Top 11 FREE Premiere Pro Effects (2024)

In this video, I'm going to show you my favorite Premiere Pro plugins and the effects that I use to take my edits to the next level on a daily basis. As we go, I'll show you how you can use even the most utility tools in really creative ways, so be sure to stick around until the end. All right, so let's jump in and start playing around. So the first of my favorite effects is a really fun one, and it's called Turbulent Displace.
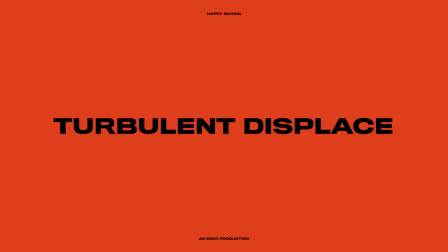[0:21]
I get asked about this effect all the time, and it's one of my absolute favorites.
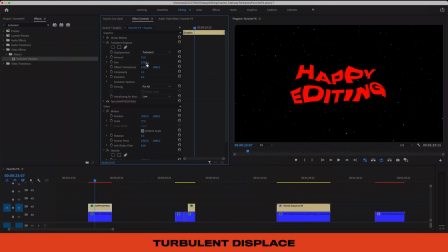[0:25]
I kind of like this loose vibe, but we can also dial in the amounts, the size, and complexity to get everything from a super loose wavy look to something way more tight. Then if I use keyframes on the evolution property at the beginning of this clip and then slide the effect up to let's say 360,
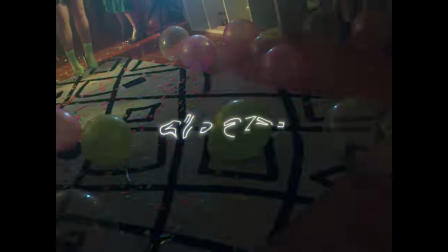[0:39]
you'll see that when we play this back we now have something really special going on. I use this effect a ton throughout the album campaign for Elazar, both on her logo and also on a ton of footage.
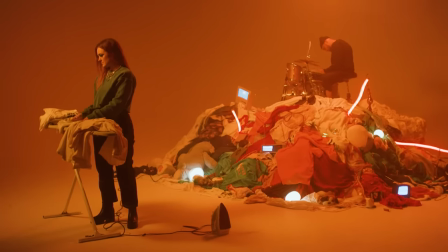[0:47]
On this shot here I use the effect combined with a mask making it appear that only this mountain of mess was distorting while Ela remained untouched.
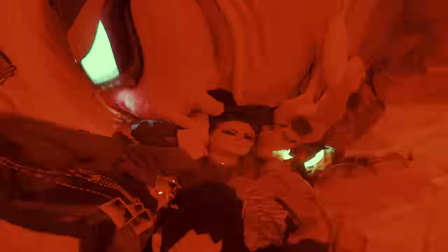[0:54]
It's a really crazy plug-in, so just have fun with it and see what kind of happy accidents you can come up with.
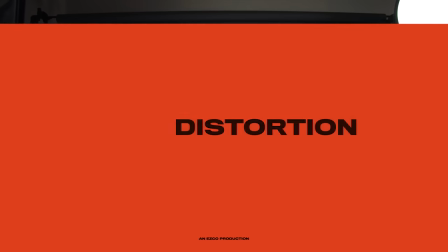[0:59]
All right, on to the next one. Lens Distortion is another great warping effect, but with a bit more of a symmetrical look.
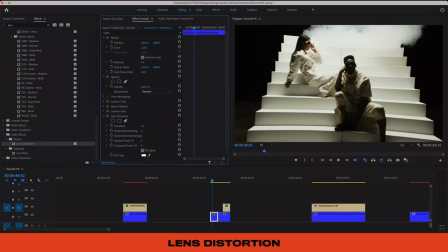[1:05]
It can be used in a super functional way to help correct or even add a fisheye look.
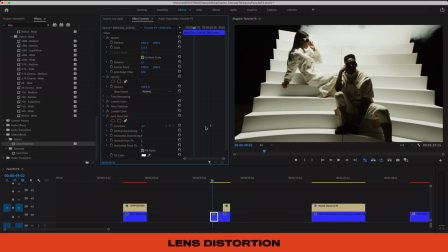[1:10]
But like always, things can get really interesting when we use keyframes to animate the effect.
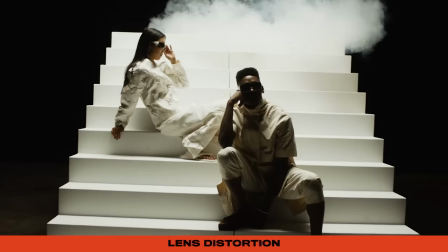[1:14]
As you can see, we can use it to create some really stunning transitions between shots here, almost like a hyperspace jump moment.
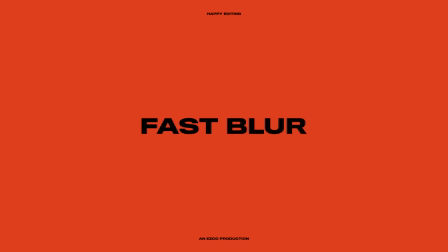[1:20]
Okay, onto a really riveting one, Fast Blur. Don't tune me out just yet. I know that's a little bit self-explanatory. You know, this one blurs the image and fast, but I actually use blurs all the time to take the digital edge off of footage and text.
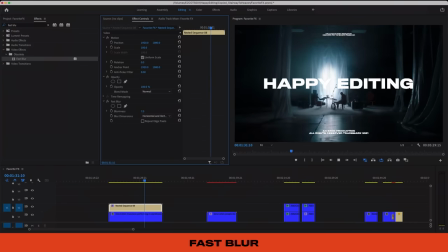[1:31]
Let's take this title, for example. It's great, but watch what happens when we apply just a little touch of Fast Blur. It just feels like it starts to live in the same world as the footage here. Change up the color to something a little bit more retro-driven, and we're feeling even better.
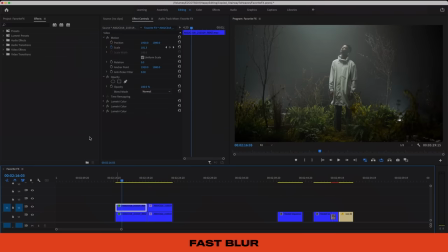[1:44]
We can also use Fast on footage to create a softer, more bloomy look. Duplicate your clip and apply the effect to the top clip only. Turn up the blurriness and you'll just be affecting that top clip. But when we set the top clip's blending mode to lighten, you can start dialing in this effect to get some really nice soft looks on your footage.
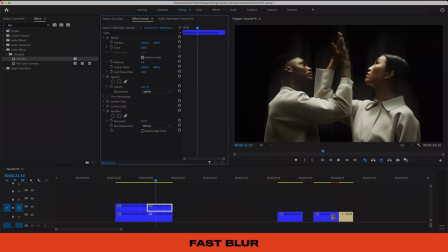[1:59]
You can even select to affect only horizontal or only vertical for even more customization. Finally, you can even use Fast Blur for more advanced applications, like in retouching studio floors or even skin.
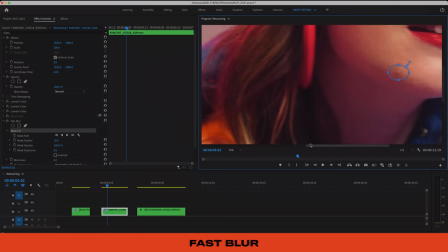[2:11]
We can actually remove this pimple from our client's skin right here and make them super happy. In this case, we're going to use this circle mask on the effect itself to affect only a specific area.
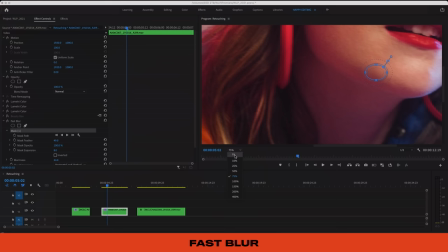[2:20]
And then by increasing the feather of our mask, you can start to see that this is disappearing just like magic.
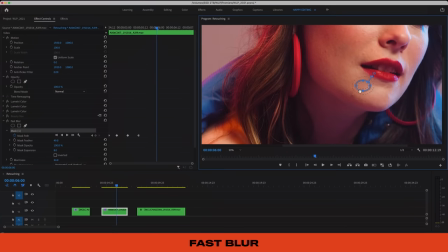[2:25]
We can apply a position keyframe animation on this effect to have it track along with the problem spot and boom, client happy, OCD destroyed. All right, next up, let's look at a couple color tools. Now, of course, we have Lumetri for color grading, but let's rapid fire through two others that I use all the time.
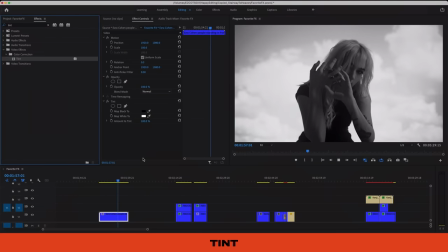[2:40]
Tint defaults as basically just a black and white effect. The cool thing is how you can dial in custom colors to map both black and white to individually if I change this white to red
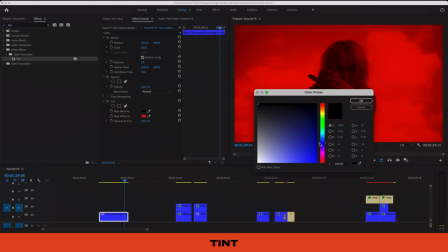[2:48]
We get a pretty cool look and then we can take it even further and create a two-tone look by mapping the black to a Complimentary color like blue now, let's layer this with our next effect called HLS for hue lightness and saturation When we layer these two we can create
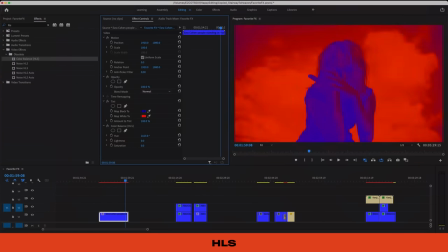[3:01]
sort of a psychedelic effect and even discover some happy accident color schemes along the way HLS is really great on its own too, letting you create subtle and very flattering hue shifts or terribly unnecessary stoner vibes.
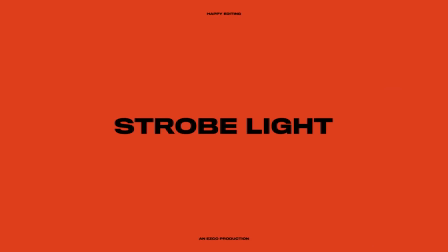[3:13]
Alright, our next effect is something that I use a ton to ramp up the energy of the cut. Strobe light is intense and it has to be used in moderation, you know, especially considering people with sort of epileptic sensitivities.
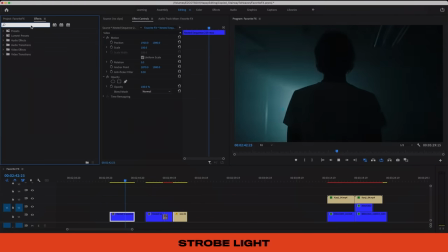[3:23]
But especially in tour visuals, this one is an absolute necessity. It defaults to operate on color, essentially flashing a white frame at the set intervals.
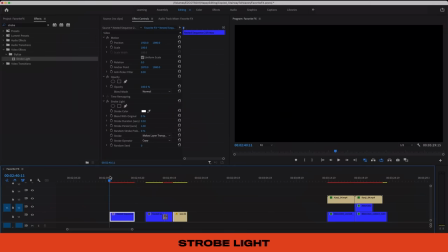[3:32]
But change this to makes layer transparent and you have a great tool for creating stutter edits. Now for whatever reason there's a couple sets of numbers that I found are just the perfect settings for this plugin. So I always dial in the strobe duration to 0.04 and the strobe period to 0.08 and we get a nice speed like this.
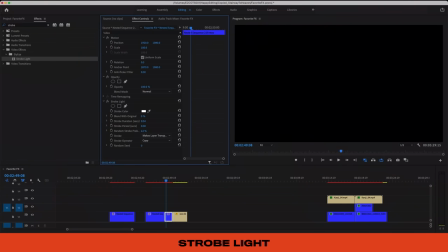[3:50]
So let's take this shot and we'll create a cut right towards the end here and apply the strobe light to this end piece only.
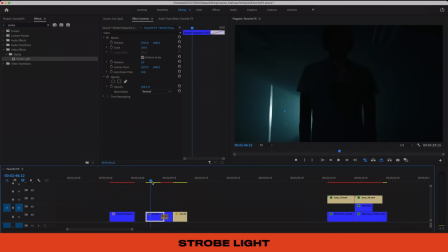[3:56]
Then crossfade the two pieces and you have this super interesting transition moment. Perfect for the crescendo of a song or something like that. All right, let's look at LumaKey.